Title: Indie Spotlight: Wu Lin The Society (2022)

Hey guys, and welcome back to the Indie Spotlight here on the Frons Productions YouTube channel. If you're new to this series, this is where I take a look at independent films to help shine a spotlight on all the amazing talent out there making indie movies. Today, we're going to finish off our series on Johnny Wu by talking about his most recent feature film, Wu Lin, The Society.
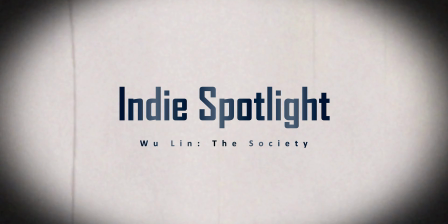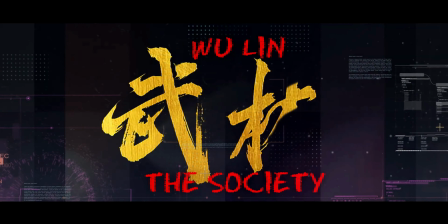Wu Lin the Society is an action sci-fi thriller set in a dystopian future
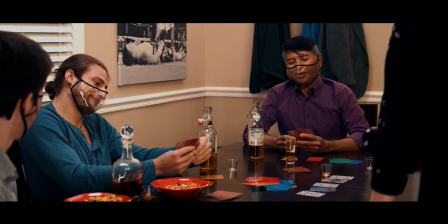where rampant disease and poor air quality has forced everybody to have to wear masks throughout their daily lives.
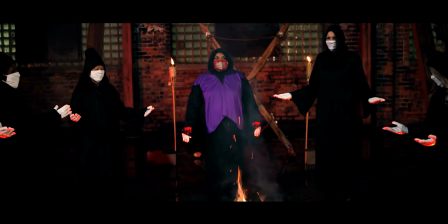The movie opens up giving us a glimpse of a cult ritual before a ninja appears inside of a man's dreams and proceeds to kill him.
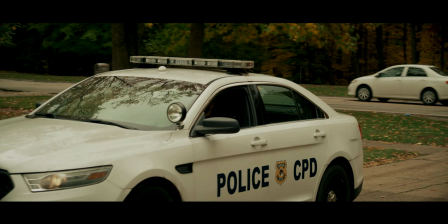The next day, police arrive on the scene and are baffled by the strange death,
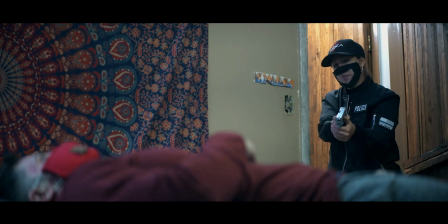at first chalking it up to an overdose suicide.
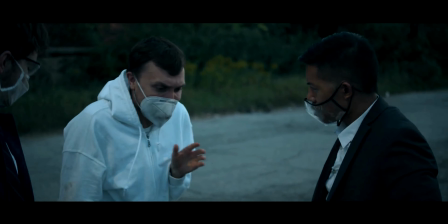As more bodies turn up though, and a mental patient cries and screams about a devil coming after him, the mystery only goes deeper.
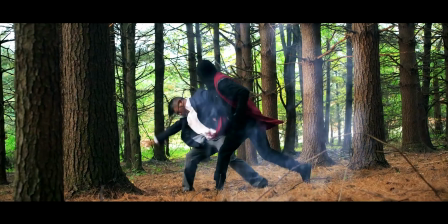Meanwhile, this ninja continues to assassinate seemingly random people who we
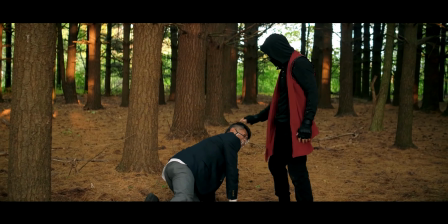eventually learn are connected to a horrible tragedy from years before. As to what that tragedy is, however, I'll let you find out for yourselves. You can watch Wu Lin the Society for yourself. I don't want to spoil any plot details any further from here, so you guys know the drill.
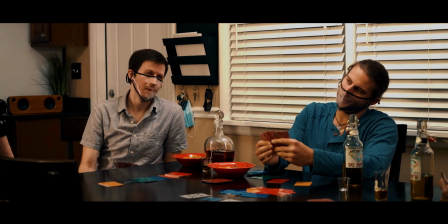Go check it out. Instead, let's shift gears and focus on Wu Lin the Society from a filmmaking perspective.
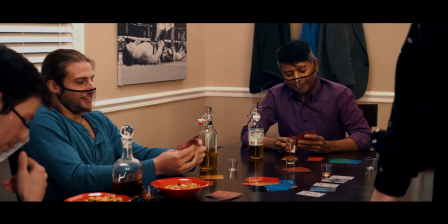Now, the elephant in the room is the inclusion of face masks.
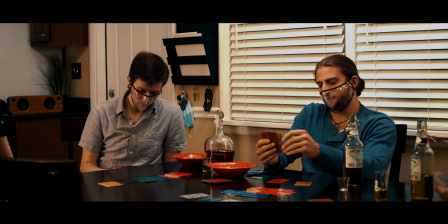Not only was this a stylistic choice, but as the movie was shot during the heights of the COVID-19 pandemic in 2020,
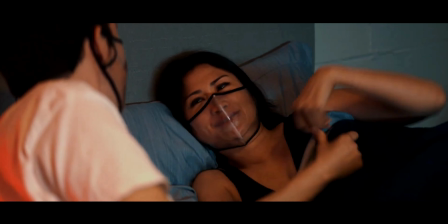the face masks were also necessary for health concerns. Where many productions shut down due to the COVID-19 pandemic in 2020,
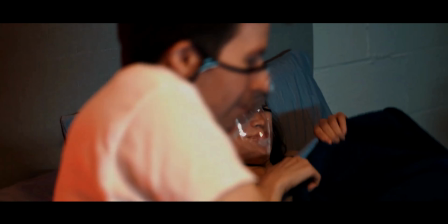Johnny Wu found a way to incorporate health guidelines to not only keep the cast and crew safe, but also further his world building.
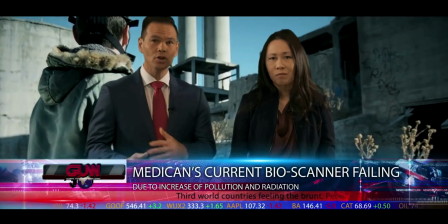And if you've seen Immortal Kombat: The Code, there are also references in Wu Lin the Society to that movie,
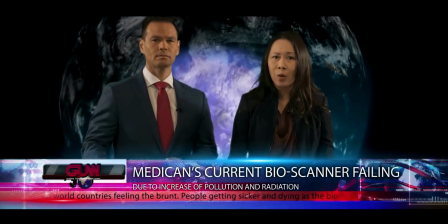such as the fictional pharmaceutical company Medican, as well as the bioscanners that feature prominently in Immortal Kombat.
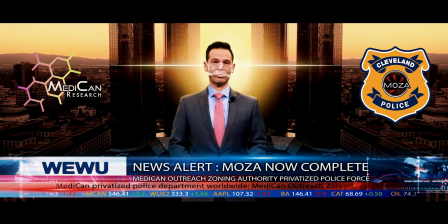Essentially, Johnny Wu just used the face masks as another world-building tool to cement his sci-fi cinematic universe.
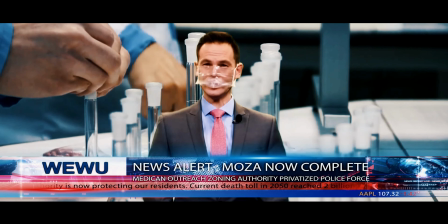Another cool detail in Wu Lin the Society is the way that Johnny Wu was able to seamlessly incorporate a brand sponsorship into the movie.
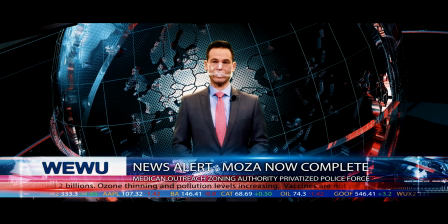When you watch the news report, the newscaster makes note of the fact that the Cleveland Police is now privately owned,
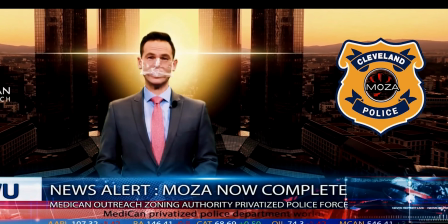and when you look at the logo, you will notice that the logo for Moza appears. Now, if you're not into filmmaking and you're just a casual viewer, the Moza logo might not instantly mean anything to you. But if you are an independent filmmaker, you're likely familiar with their film gear. In fact, I even utilize the Moza Air 2 gimbal on a regular basis, and I even have a review of that gimbal up on my channel. So the way that Johnny Wu was able to incorporate the Moza brand sponsorship deal by utilizing it with the Cleveland Police in this movie was very ingenious.
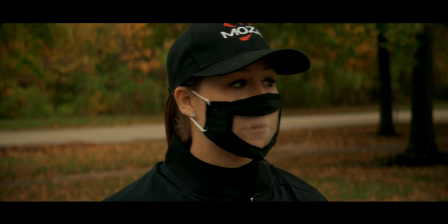In fact, you'll even notice when the police are in uniform in this film that their hats have the Moza logo on it too.
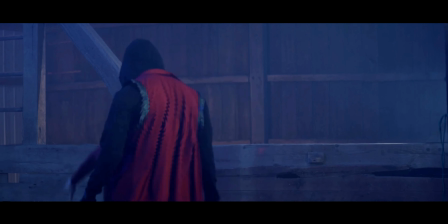Now, in all of my other indie spotlights on Johnny Wu's work, I like to take some time to appreciate the fight choreography in his movies.
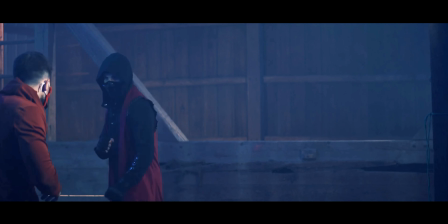All of his movies feature really flashy and stylized fight scenes,
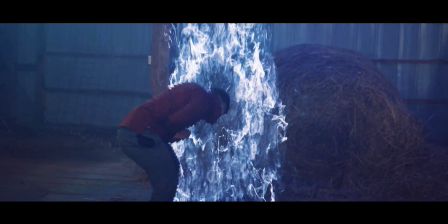and believe me when I say that Wu Lin the Society also has its fair share of flashy and stylized fight scenes, and you can tell that Johnny Wu still puts a lot of love,
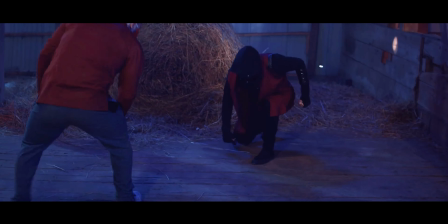care, and attention into the fight choreography in his films. However, unlike Wu's previous films, I would argue that Wu Lin the Society uses the fight scenes a lot more sparingly.
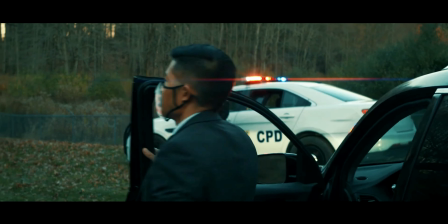Instead, Johnny Wu spends more time focusing on the world building and mystery elements behind the ninja's assassinations.
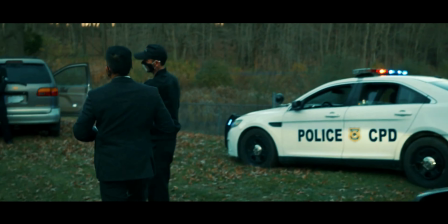So, whenever the fight scenes do happen,
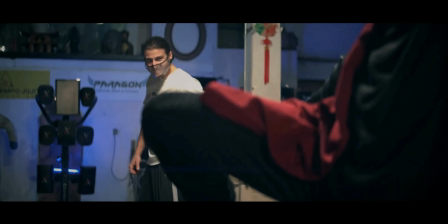the punches really feel like they have more weight behind it because every scene leading up to it really was building that tension slowly to the point of an inevitable blow-up.
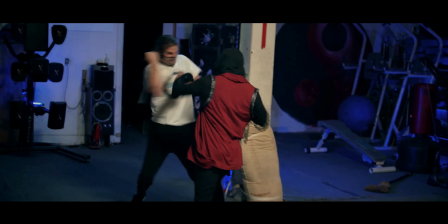And as usual for a Johnny Wu movie, the cinematography in Wu Lin the Society is stellar.
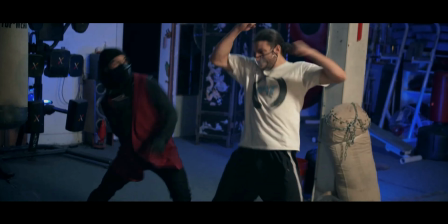In fact, it's some of my favorite cinematography throughout his entire filmography.